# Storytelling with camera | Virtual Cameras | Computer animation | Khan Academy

You remember Patrick from the first video in this lesson? I've invited him here to talk a little bit about camera use.
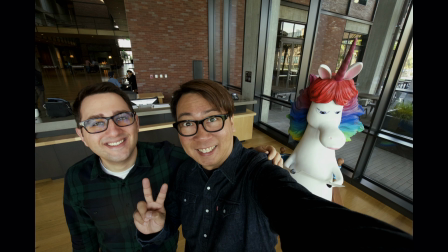(0:08)
Cheers. Can you tell us a little bit about how you use depth of field in storytelling? So the one that has the depth of field is part of the storytelling is a short film that I worked on called The Blue Umbrella.
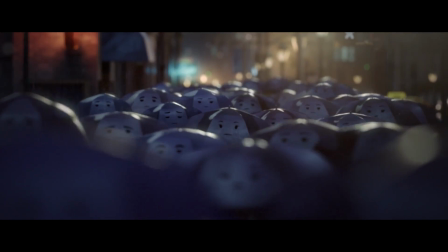(0:23)
When the director, Sashka, approached me about doing the cinematography, he wants the audience to feel like they are sort of kind of watching this love story unfolds in front of their eyes.
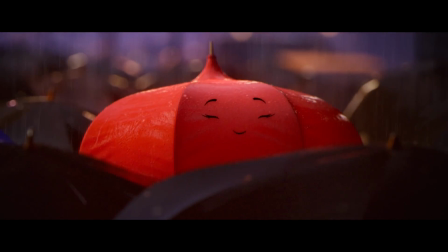(0:36)
So the idea was to try to use longer lens so that there's
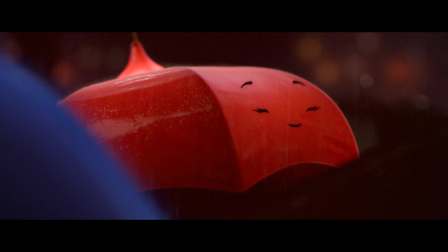(0:41)
a distance between the camera to the subject.
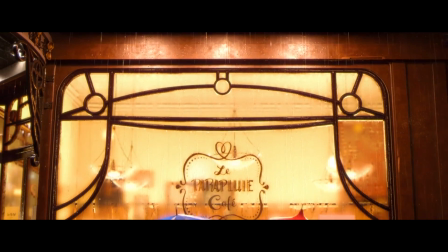(0:46)
It's like when you're in love, you know, you just don't look at anything else.
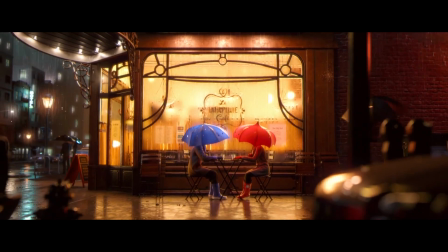(0:50)
You just kind of concentrate on, you know, the person in front of you, you know, that's kind of like the feeling we're trying to get.
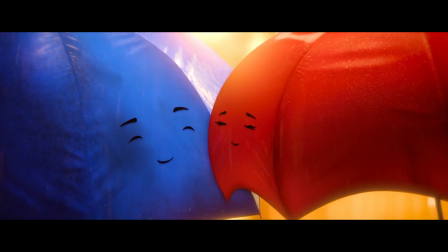In addition to all the other choices you make, you can also choose to move the camera during a shot. How do you ever use that to help tell a story? Oh yeah, camera movement is very important. For inside out, camera movement is a big part of the camera structure of how the inside world works and the outside world works. The inside world is a perfect world, you know, it's imaginative.
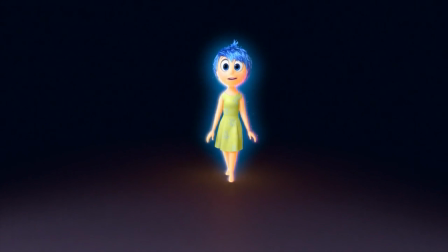(1:25)
So all the camera movement is very mechanical, it's very deliberate. it, whenever it's moving, you know, you kind of predict where it's going.
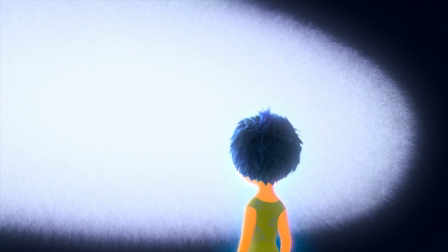(1:32)
So everything is very formal. And on the outside world, on the other hand, it's more organic, depending on the moments.
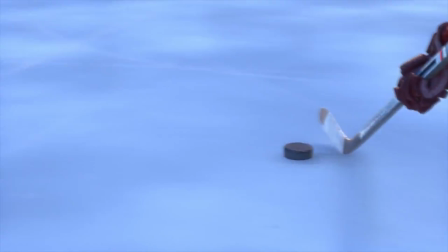(1:41)
So how we move the camera is very, very important. And you're also focusing, just like with a real camera, to make sure the right things are in focus. Do you ever use focus as a way of telling a story or the way you focus? Yes, actually on Inside Out, we use focus to try to add to the imperfection of the real world, Riley's world. Because Riley's world is based on a real location, San Francisco, Minnesota.
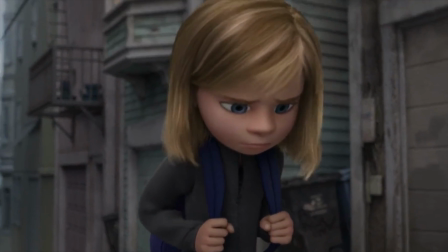(2:11)
We want the camera, it just feels natural that the camera should feel real. And imperfection is part of the real world. And something about Pixar's focus is everything is always so perfect because we're inside a computer. So we purposefully, in Act 2 and Act 3 especially,
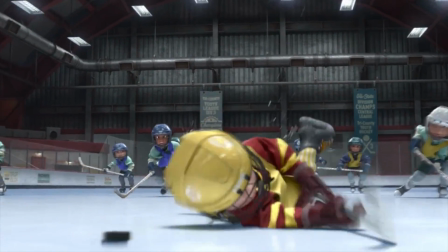(2:31)
when the cameraman is trying to follow an action, we purposefully miss some of the focus and then refocus.
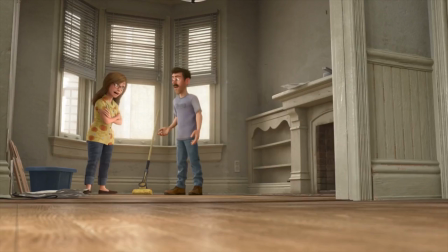(2:37)
It's just some of the subtlety we're trying to do to try and add to the imperfection. It's something that hopefully the audience can feel, but not something that they can just say, oh yeah, I can see what they did. Thanks, this is fascinating. Thanks for coming by. Well, thank you for having me, Evan.